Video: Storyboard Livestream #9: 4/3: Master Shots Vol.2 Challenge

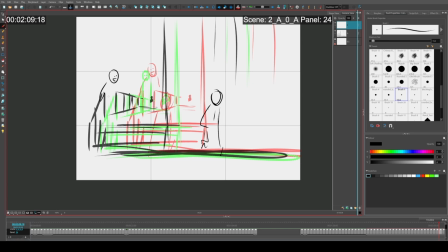he's still lagging behind. This guy is still walking.
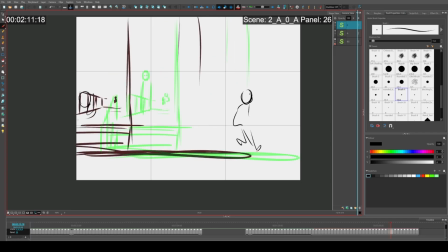These guys can catch up. Now we're gonna have this
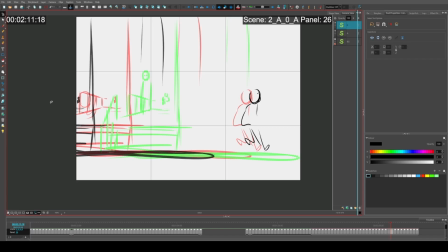where he's gaining, and then this guy's gonna speedily walk up to him.
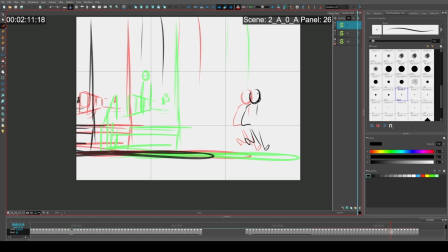And then I think at this point I'm just gonna make the background fuzzy or really loose.
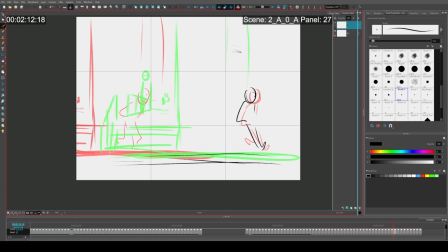So he's gonna be a little indifferent to the other character as he catches up to him. And so I'm gonna need to be brief with this just because I'm
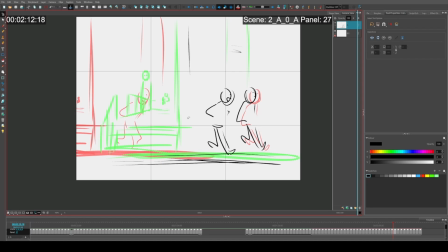getting close to running out of time, even though I really should have several more panels because I took a break and I actually forgot to stop my timer.
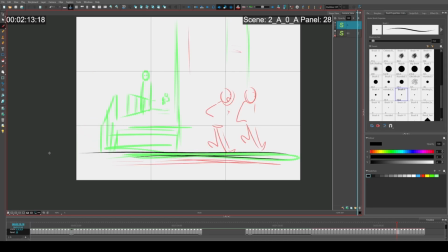And so then for the offset angle shot, so here they are walking and talking, and the one guy's, you know, not paying too much attention to what he's saying. Then what we're gonna have is stuff like, you know,
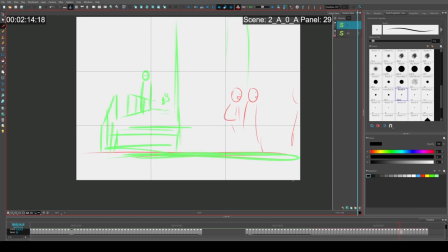maybe people in the foreground, like or maybe like a tank or something, a sci-fi tank or something, you know, something to set the stage.
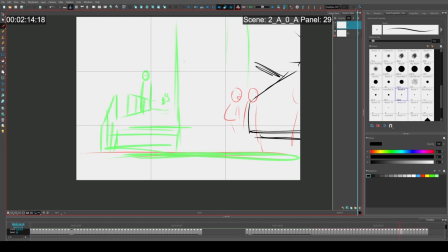You know, it's a hover tank with guns and stuff. Sorry, I'm not being too original here. Just things that are happening as they are talking that goes by to make the scene more interesting and feel like it's in an environment that's real.
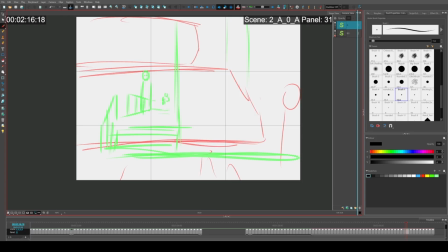So there's gonna be like people in the foreground doing their things.
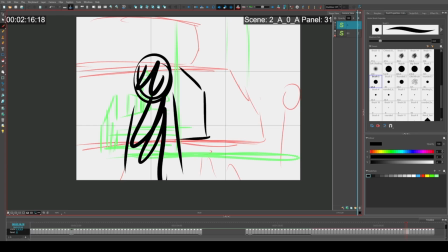Sorry, I am rushing this, but
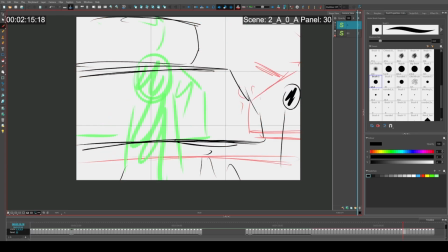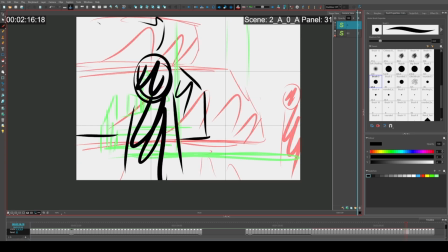what was it, 15?
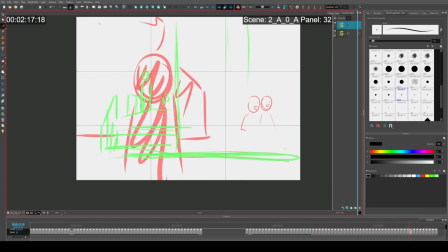So what's gonna happen? Yeah, sorry, so that was technically supposed to be my last panel, but I'm gonna give myself a little bit more time.
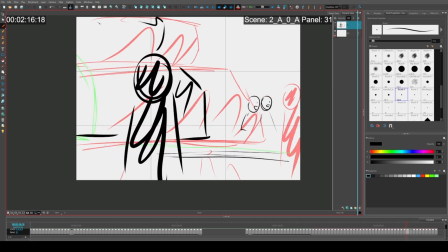Just cause. So actually we can use this tank moving by
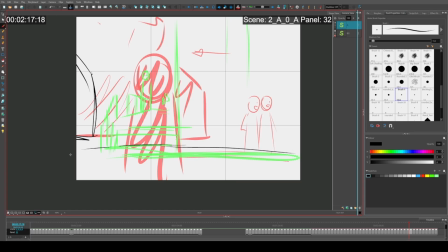to motivate the camera to begin to shift across the street. So I'm just gonna draw these characters as like pawns.
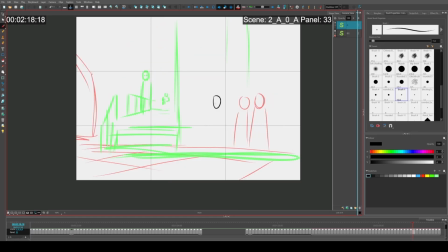But what's gonna happen is, as they are walking and talking, because essentially they're gonna fill the same space throughout the scene.
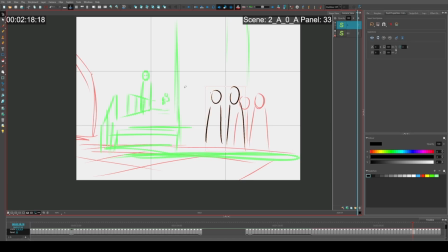They're always just gonna fill this corner.
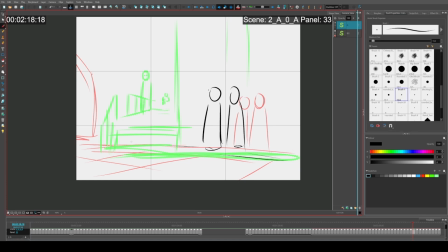And the camera, as it's getting closer to them, is also going to make it across the street.
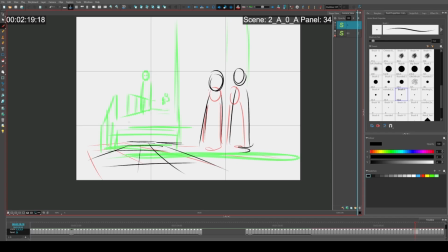And they're gonna get a little bigger in frame. And then we're gonna be able to see that hover tank, or whatever the heck it was in the background. We're gonna see the long walkway, or the long path they've been going so far.
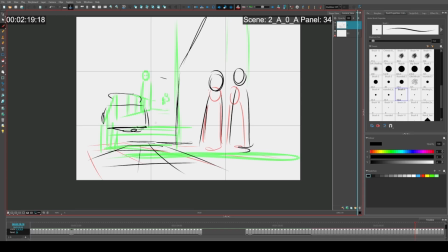And then what's gonna happen is, actually this is too low of an angle.
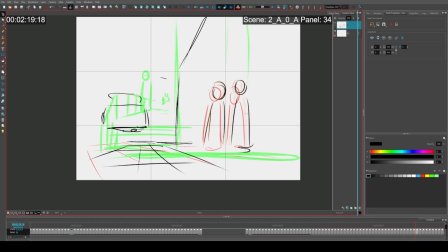They shouldn't be that big.
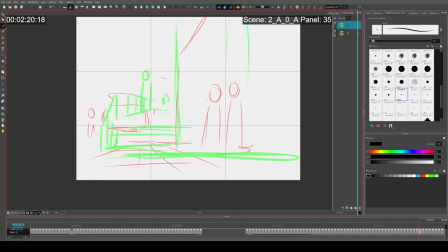And so then what we're going to end up with is a composition like this as they're walking and talking. Where the building is going to be on their right side.
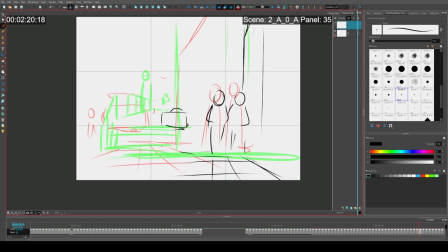And hover tank, you know, soldiers, stuff like that. Maybe another vehicle. It's going to be on their right side, or left side, their physical right side.
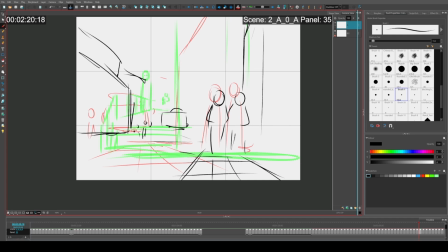And people in commotion and stuff. And then, so this guy's still talking to him. He's still looking indifferent. It's like, wow, look at that. And he's like,
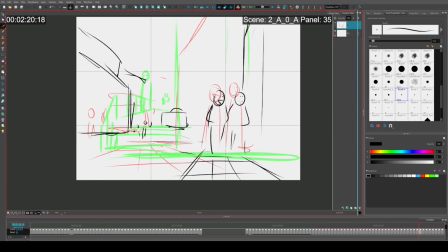And so, let's see.
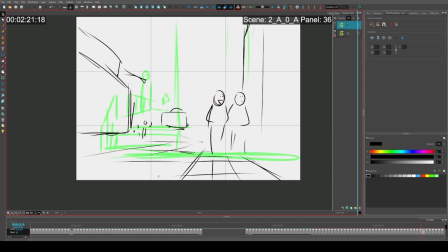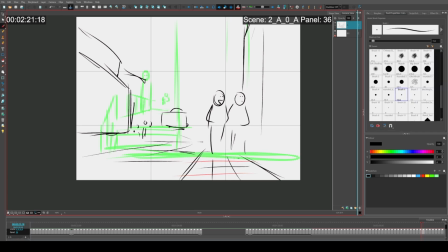It's kind of how this would play out for an offset walk. Here's the tank. You see, I gotta be really quick with these drawings.
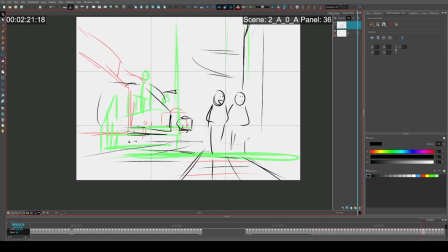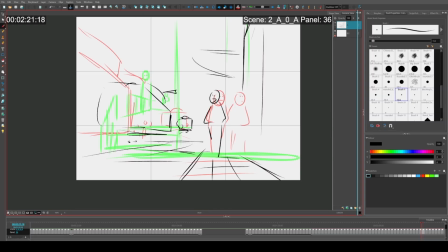He's like, wowzers, this is so cool. And he's still not looking at it because he's not really interested.
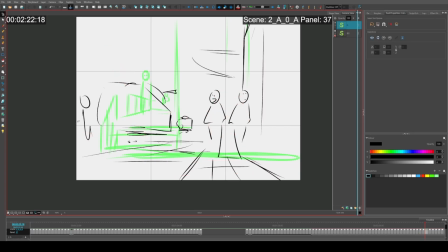And eventually what I'd want is
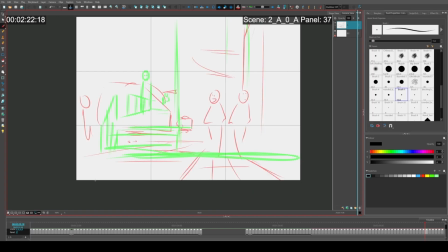they get far enough away from all of it that the one guy like actually eventually turns in the conversation and forces the guy who's really excited to like look him in the eye.
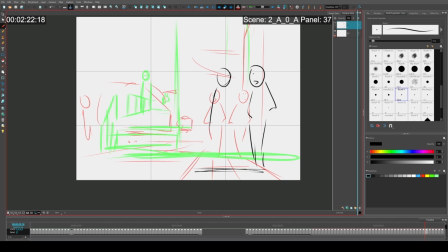And so then what it will do is it will create this weird pause in the conversation
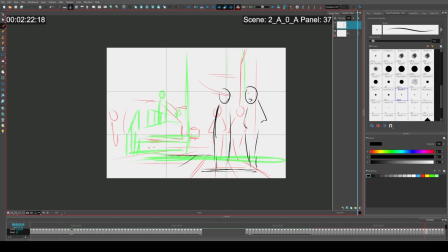where like you'll be able to see once they get far enough in their conversation, so you see all the tanks and stuff like that there. You see maybe another building, maybe there's a tower or something here, something interesting, I don't know.
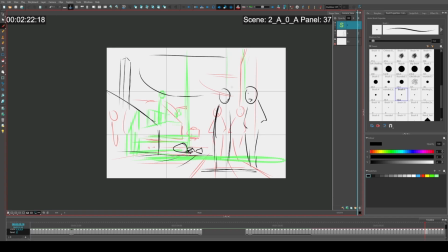But then that big ship that we saw will eventually finally be moving through, and it'll like fire a laser beam and it will
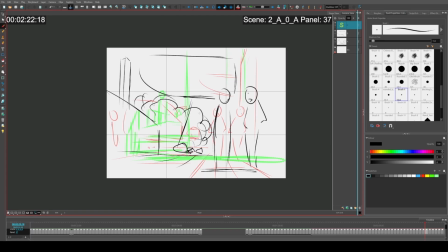create a huge explosion right on one of the characters' main like talking points. And you see this building that we've had in the background now can be used as a device to make it look like a line is in between them. Sorry, this is all very, very abstract.
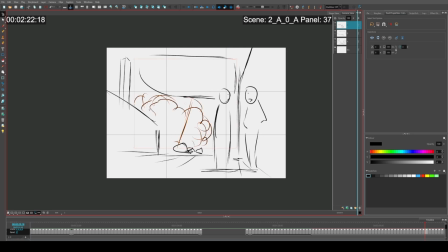In terms of the drawing and the fact that I'm saying this is how the scene would kind of go. I know that's weird, but right now I'm kind of doing beat boards.
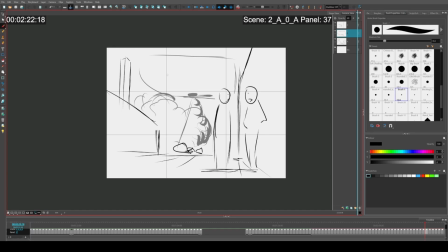So there's like going to be a big explosion behind them, and it's going to be when one of the characters says something. This guy, I guess, says something important.
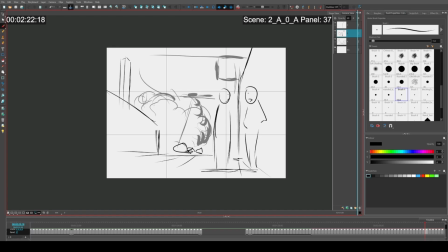That's when there's going to be this big explosion, and so these tanks and stuff like that, they're also watching the explosion. They're not being hit by it. They're on the same side as the invaders. And then maybe when the explosion goes off, then like all these people in the background are like cheering, or they're like, yeah.
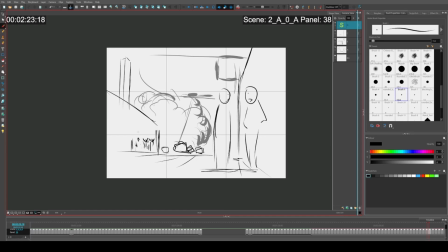So after the explosion, they'll all cheer. So here's a big and so it's creating this weird contrast where it's like everyone's happy and stuff like that.